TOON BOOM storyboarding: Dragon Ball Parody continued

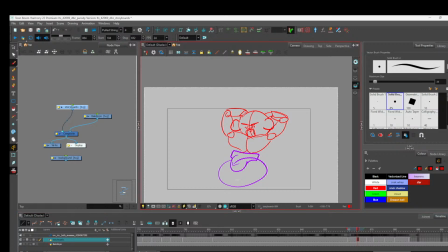12:33 Open up. I want it to keep this loop too, because I want to follow the loop because he's going this way. But you gotta like put emphasis on the motion.
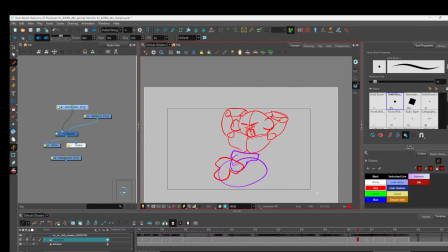And from here, move this back again. He's gonna drop here, but his thing's gonna swing. So you want to swing the thing also, because it's picking up momentum.
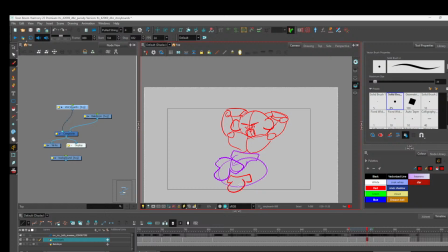13:07 So he's like, it's dropping, but you got to put the emphasis on that drop. Make sure I get that thing. Make sure I get that thing in there.
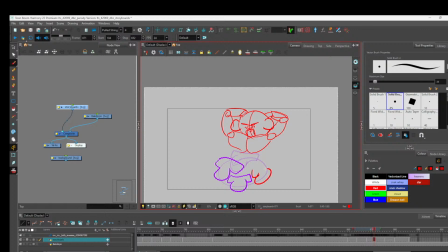13:29 Misa's got to stop sending me vids. He's got to stop sending me messages thirsting on me. I know I post thirst traps every once in a while, but Misa's just so damn thirsty. All he does is thirst on me.
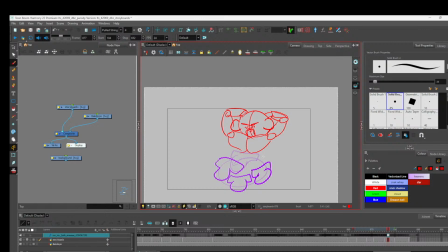Hold on. So it's like,
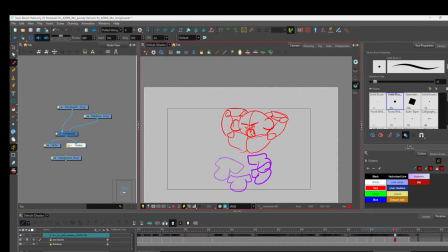14:02 and then this one's going to come up here to the original spot, kinda. And then
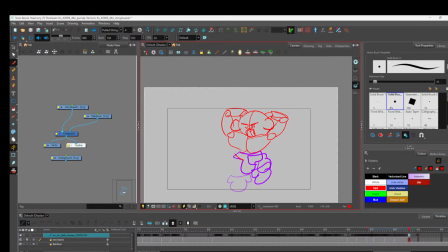14:20 it's going to drop into spot. Okay, so that's the motion. So when we put the motion together, the thing's going to swing, but it's going to swing naturally.
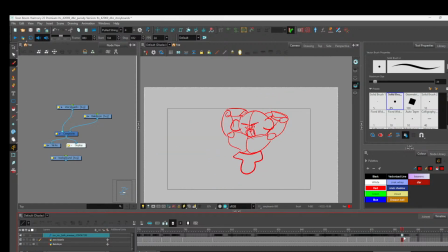So it'll probably swing over in the animation, but this is just like a rough, you know? So we're not going to do anything too crazy.
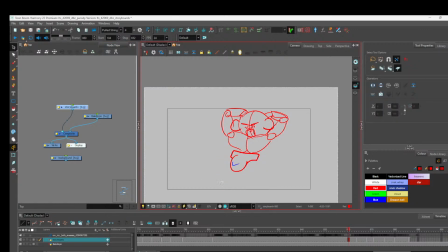14:49 So we got the thing swinging. We could finally do some some what do you call those? Your sides, I guess. I forget the name of them. Anyways, let's continue.
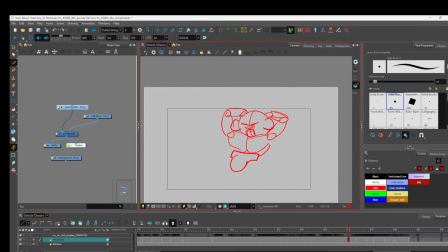We're pushing forward. I may need to move this whole hip rotation thing down.
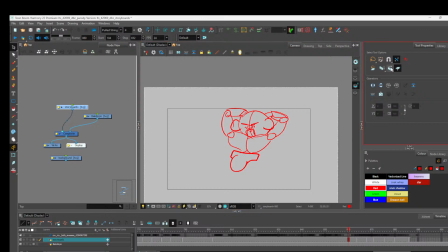15:21 So let's do this. Check it out. We're gonna move forward, right? I'm gonna turn on onion skins. I'm gonna move this guy over here. This guy over here. And we're gonna grab all these guys. We can grab them like that. You see that? Easy peasy, lemon squeezy.
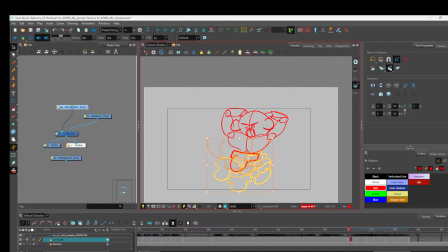15:44 It's just I gotta make sure I'm not grabbing these guys here. It's just these. And that should be good. If I go through here. Yeah, it should just be like that.
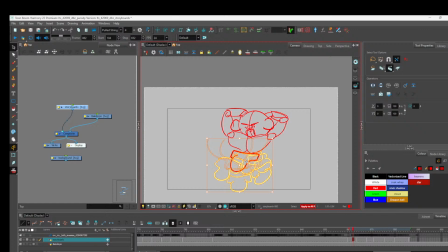I'll probably do that, and then I'll shrink him all together once I do the animation.
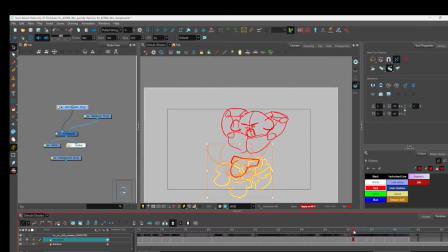16:17 I just want to get the general motion of it. See that? That'll look a little bit more natural. Okay, so let's put them hips and those abs in.
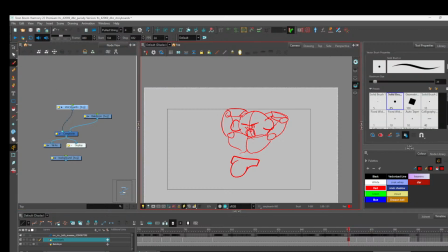16:33 Be very lazy. There.